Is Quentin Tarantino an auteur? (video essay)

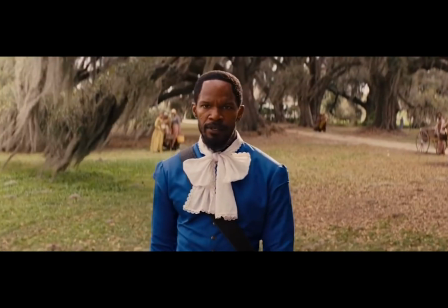In this video, I'll be exploring one question. Is Quentin Tarantino an auteur?
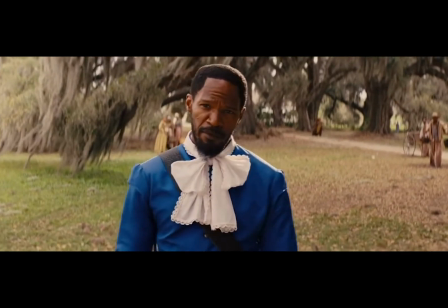Before we can answer this question, you need to know what makes someone a film auteur. Auteur is French for author, and like an author, film auteurs have almost complete creative control over the films they're directing,
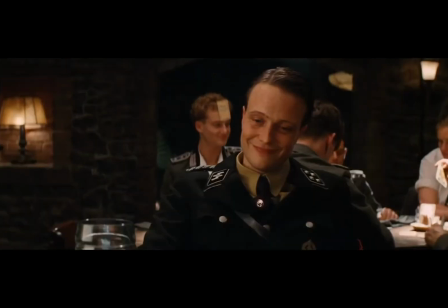and their distinct and recognisable style is a part of every film they create.
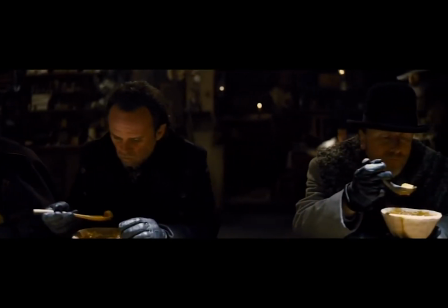When talking about directors with their distinct and recognisable style, you can't help but bring up Quentin Tarantino.
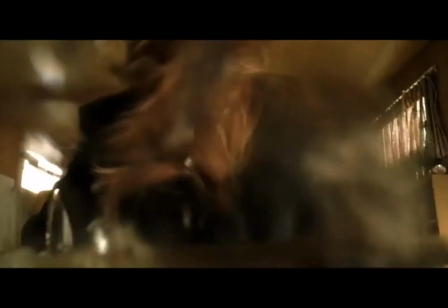Every film that Tarantino has directed is dripping with his over-the-top, in-your-face style.
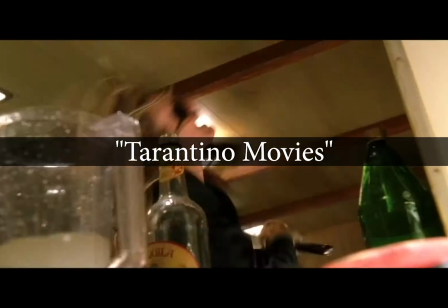It's not hard to see why some people just call his films Tarantino movies. I believe that Quentin Tarantino is an auteur,
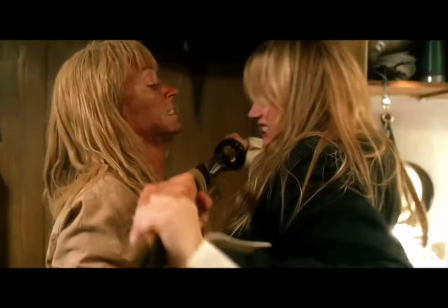and I'm going to try and convince you in this video essay that he is an auteur by breaking down what makes his movies Tarantino movies.
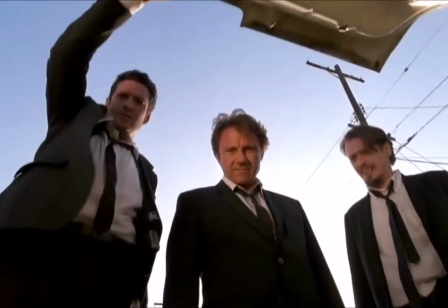Cinematography. Quentin Tarantino's style of cinematography is quite different from most directors,
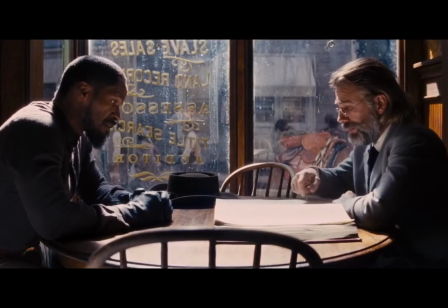because he uses some old techniques that no other modern directors use in their films.
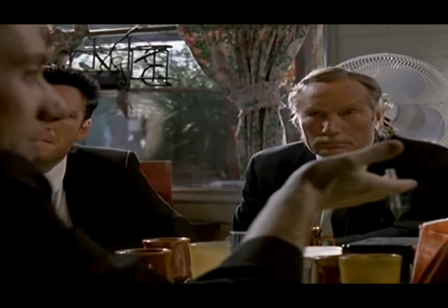In every single one of his films, you're going to see some shots that Tarantino likes to use in all of his films.
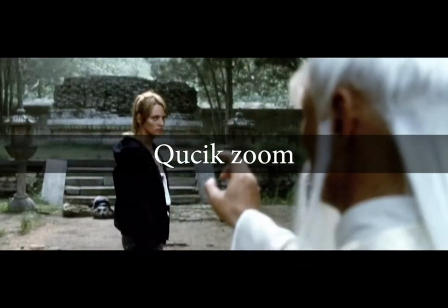My favourite reoccurring technique are his quick zooms. This technique is when the camera quickly zooms in on something, obviously.
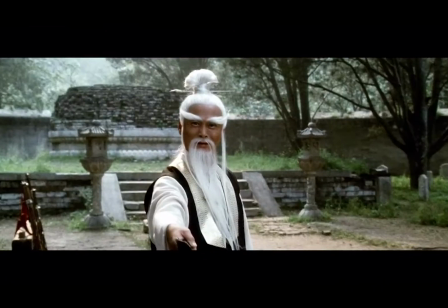Tarantino normally uses this shot when introducing a new character or the arrival of an important character, like Mr. Candy in Django.
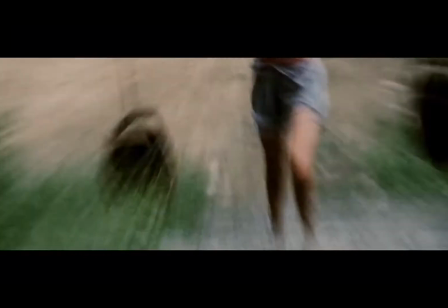He also uses it to make sure that the audience's attention is focused on something important in the scene, like a character's facial expression changing.
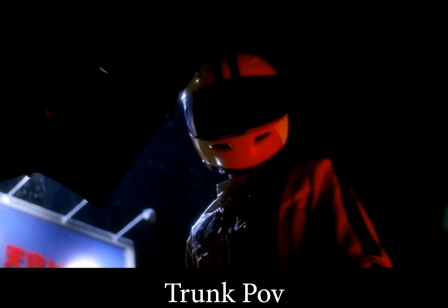This is just one of the many techniques that you can see in all of Tarantino's films, and combining them all together makes his cinematography in all of his films distinctly his own.
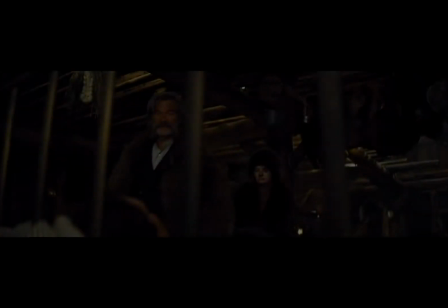Storytelling and structure. Quentin Tarantino loves to tell his stories through lots of flashbacks and flash-forwards.
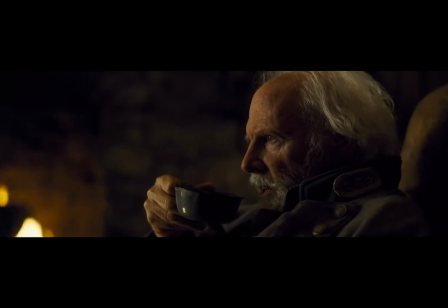A good way of explaining this is by looking at The Hateful Eight. The whole film is a big mystery, where we and the characters are stuck in a small haberdashery with a bunch of strangers,
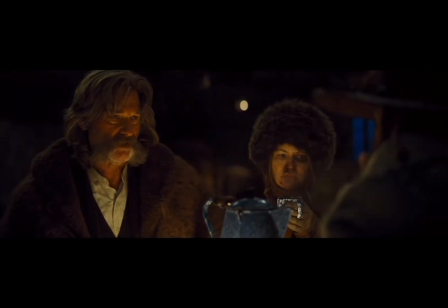and one of them fellas is not what he says he is.
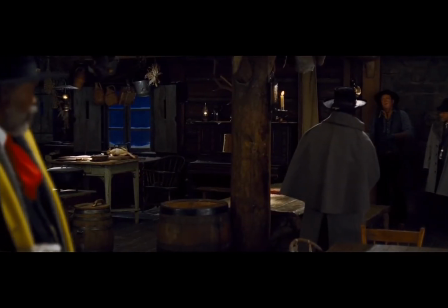This eventually builds up to a head where we think we're about to learn the truth.
I fucking knew it!
Until
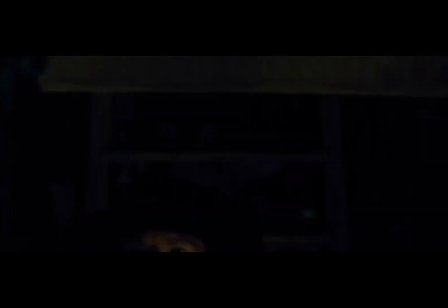we suddenly have the rug pulled out from under us.
Can I kill him? Say adios to your huevos.
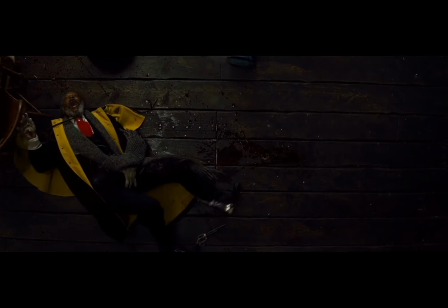This would leave everyone with lots of questions, but to answer those questions, we instantly go back in time just before the whole film,
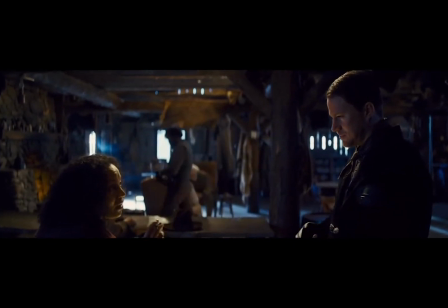and we learn the truth about everything before we go back to where we were originally and continue the story.
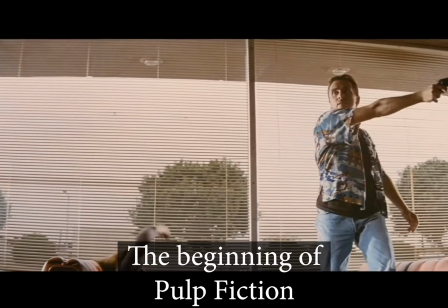It's a very small example of how Tarantino likes to structure his stories.
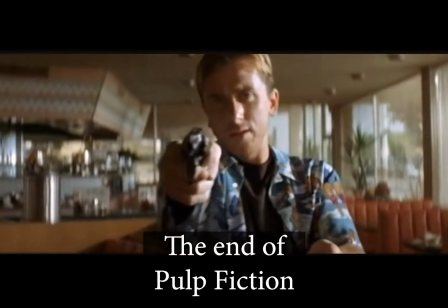We don't know everything at the start of the film, but we will have all our questions answered when Tarantino wants us to know. Exaggerated violence. No matter who you are, there's one thing that I think we can all agree on, and that is that Quentin Tarantino makes violent movies.
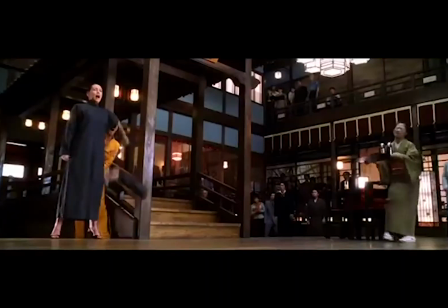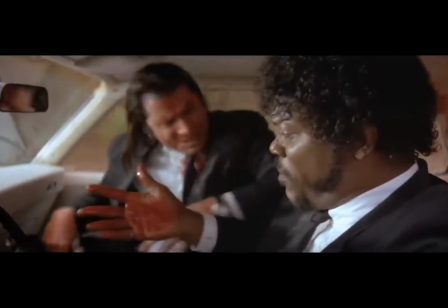What the fuck's happening? Oh, man, shit, man! Oh man, I shot Marvin in the face. Why the fuck you do that?
Quentin Tarantino's films could easily be considered some of the most over-the-top and violent films out there, and Tarantino loves it. You know, I abhor violence in real life, and I can love it in genre, and I can love it in stories, and I can love it in novels. I love violent novels. I love violent anime, right? And I always have. Well, it's easy to see that Tarantino loves violence.
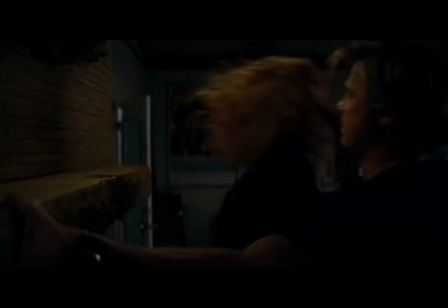It's important to remember that depending on what sort of character is getting hurt, the violence can be drastically different.
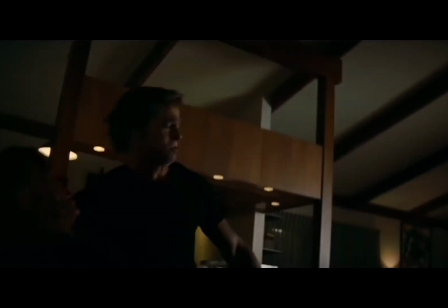A brilliant example of this is how he handles some of the deaths in The Hateful Eight.
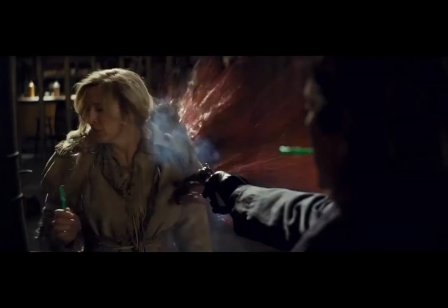When we're shown the massacre at Minnie's haberdashery, the deaths are far less bloody and over the top than you would expect from a Tarantino film.
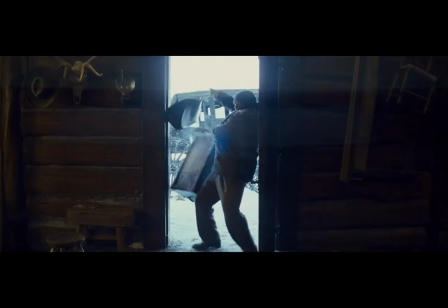And when you compare these deaths to some of the other deaths in the rest of the film, you can notice something about how Tarantino uses violence.
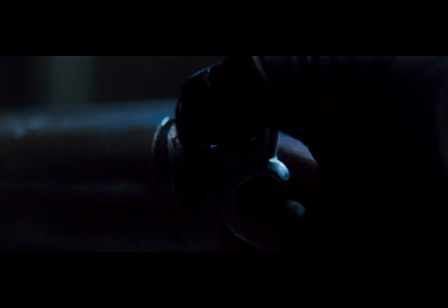When we see innocent people die in his films, the violence is toned down or even not shown,
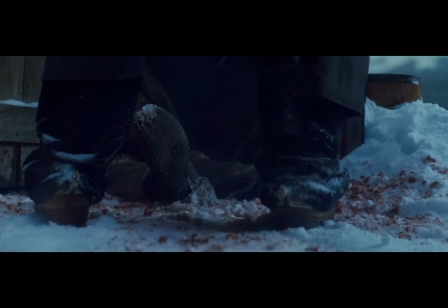letting your imagination fill in the blanks and paint a disturbing image.
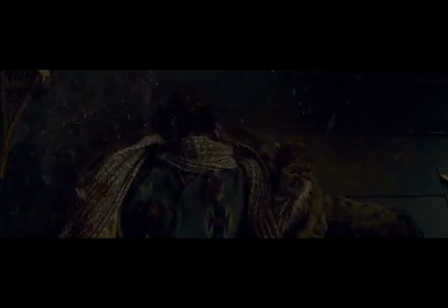But when the bad guys get what's coming to them, Tarantino doesn't hold back, and he shows us everything, making you almost want to cheer with joy.